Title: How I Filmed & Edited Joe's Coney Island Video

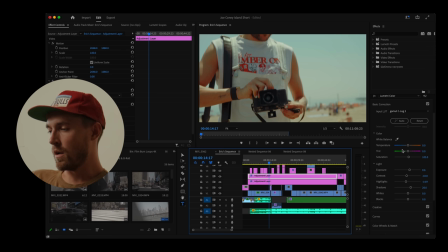So with that, I tweaked some of the lumetri panel and basic corrections on that first layer with the Avondale LUT to increase saturation a little bit more, really give that punchy color vibe, increased exposure, lowered contrast highlights, and brought up the shadows to again increase more of that dynamic range in the image.
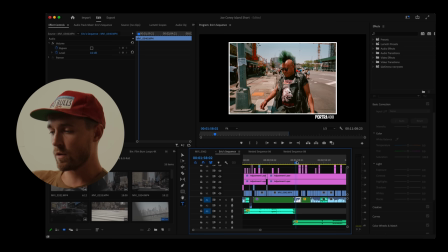As I mentioned, all the onboard audio from the C70 is what was used in the video outside of this one section where he talks to Alex on the streets.
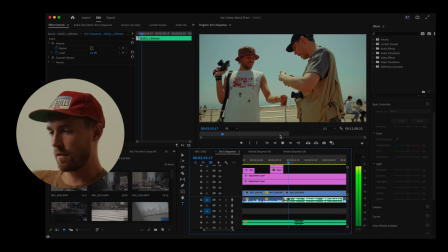35? No 28? Damn, bro. All I did was 35 for my whole trip.
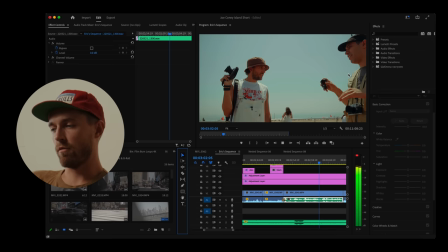That is from the Sony clip mic that is hanging out on his overalls right there. I did that on purpose just because I wanted to pick up more of their voices in the conversation,
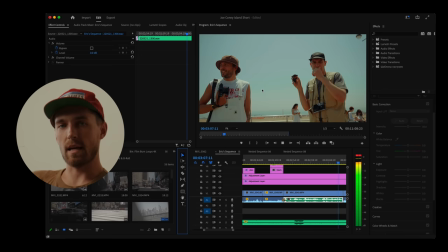and it was a bit more clear in that sense than just the NTG on camera.
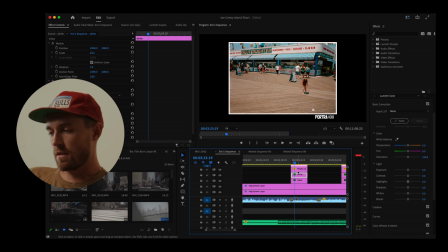So you might be wondering how I put these images and this overlay together. So I just had a black color stamp on the bottom of this image so to get that super easy this little moniker new item down here
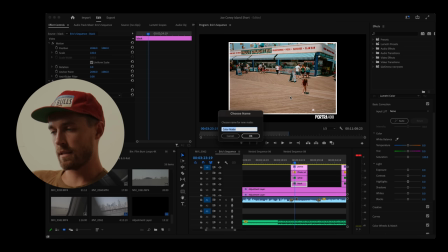you just type in color matte and then it'll ask for the resolution of your project to which you say yes then you could pick any color imaginable
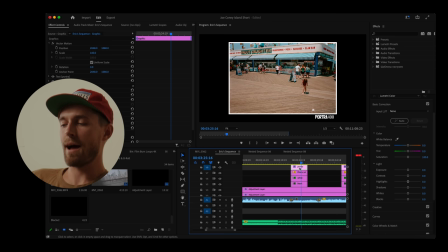and title it and then you drag it into the project so I have a black frame and then I have a white frame on top of that
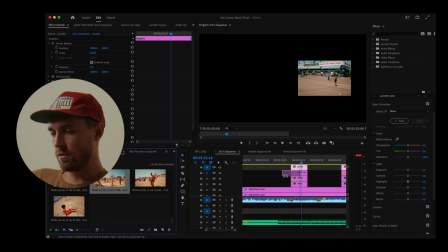first I wanted to decide how large I wanted the photos so every time I drag a photo into the frame
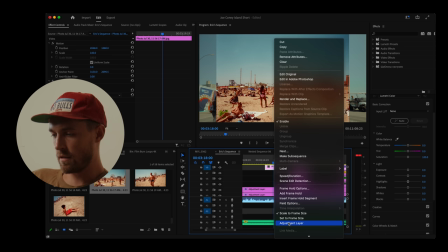it obviously takes up too much of the frame so I scale to frame size you can either right click and do that down here scale to frame size or
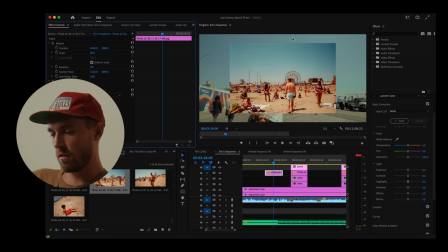the backslash button is the shortcut I have programmed I think it's what standard in Premiere and then I scale it back to 80%
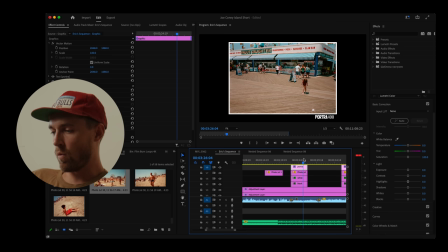so that it's not taking up all of the frame so I scaled every photo to 80% after scaling it to frame size and then once it was there I put the white frame underneath there so if I can model again Again,
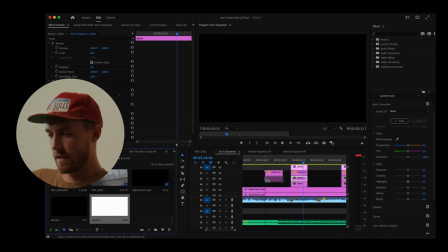I can get a new color matte here, go to white, and if I drag that in, again, it's taking up the whole frame.
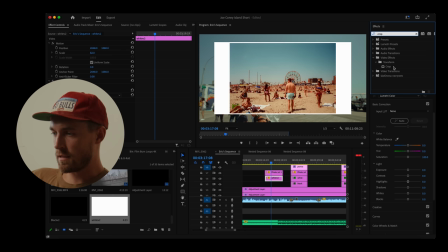So we're gonna make this 82% just to be a little bit bigger on top and bottom.
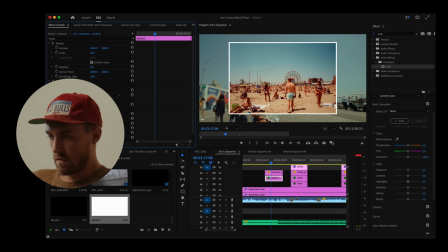And then I put the crop tool in on top of the white and scaled it in 10.5% on each side to get the same exact size to get that look underneath the black. And then I just rescaled the size of that text and put it over in the bottom right corner Every
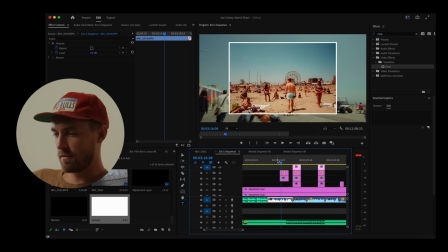time it's portrait 400 obviously had that text and every time it's in it's still 400d switch that text there Dang photo on top of footage looks pretty cool.
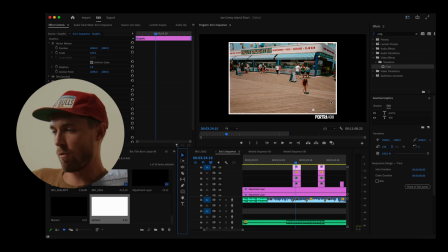Maybe you need to do that next time The reason I did this combination Joe gave me the direction that he wanted a black backdrop But to give a
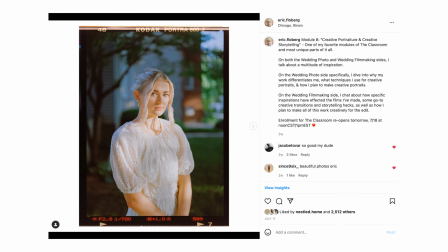little bit of a matte I wanted to do that white frame around it as opposed to what a lot of people do on Instagram with
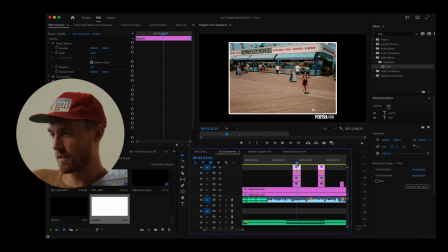a white background and a black frame around the image, because naturally film has that black frame around the image.
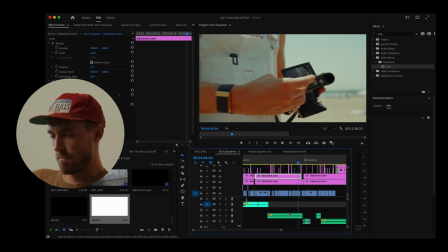So I just kind of flipped it on its head and did opposite. A lot of the rest of this is pretty self-explanatory as far as color goes, with the combination of the LUTs, mixing different songs in, in that lo-fi genre.
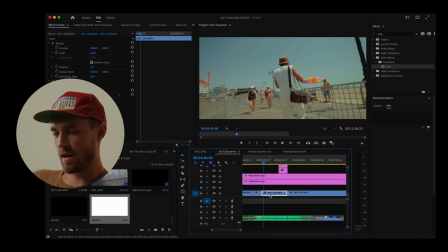There was this portion where he was photographing this guy dancing. I did this fun song where he was kind of bobbing his head to the music that I put in there, which was awesome.
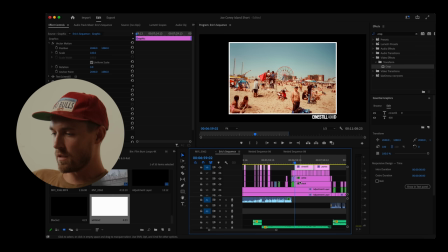It matched like the BPM of the song that this guy was playing, which that kind of serendipitous stuff happens all the time video editing I just love it so final sequence through uh after we left I just did a slideshow of the rest of the images he took while we were gone leaving
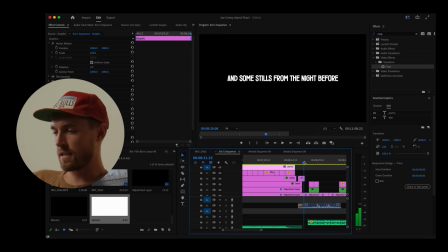for our flight so a mix of cinestill 400d first and switching back to portrait and then this fun transitional piece into some stills
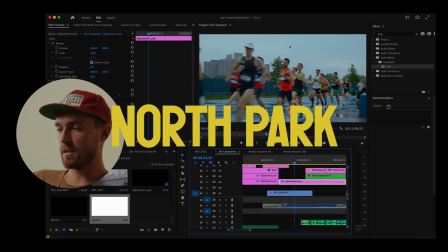in the night before I started with color here strictly with the north park look because I wanted to really emphasize that blue kind of look with how wet and rainy
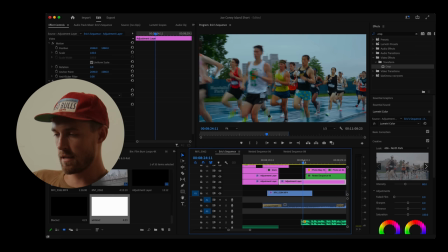and like dark the day was that felt like that fit the vibe way better at 80% intensity on board audio with the NTG
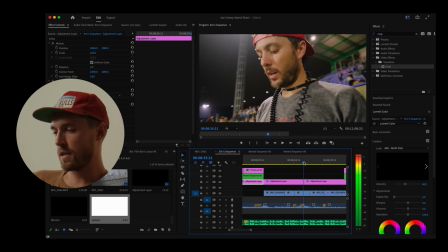preamps from the C70 him talking about how he's switching to black and white and as soon as he said he's going to switch to black and white I switched
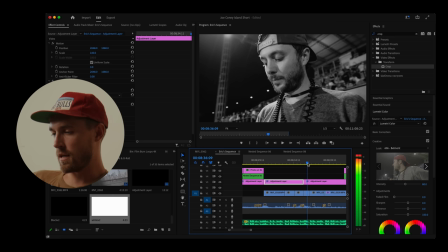my adjustment layer from I believe this little section I used Belmont instead of North Park and I switched to Montrose which is the black and white and I was noticing with the really harsh lights.
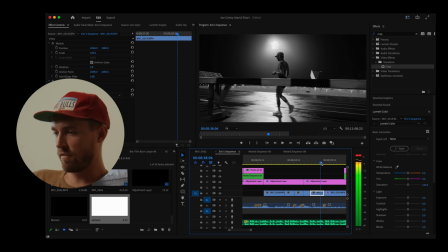I was taking some exposure down and in some scenes I was decreasing the highlights quite a bit as well.
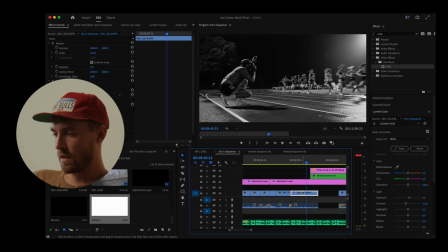This one was just like flawless. Didn't need to touch it at all.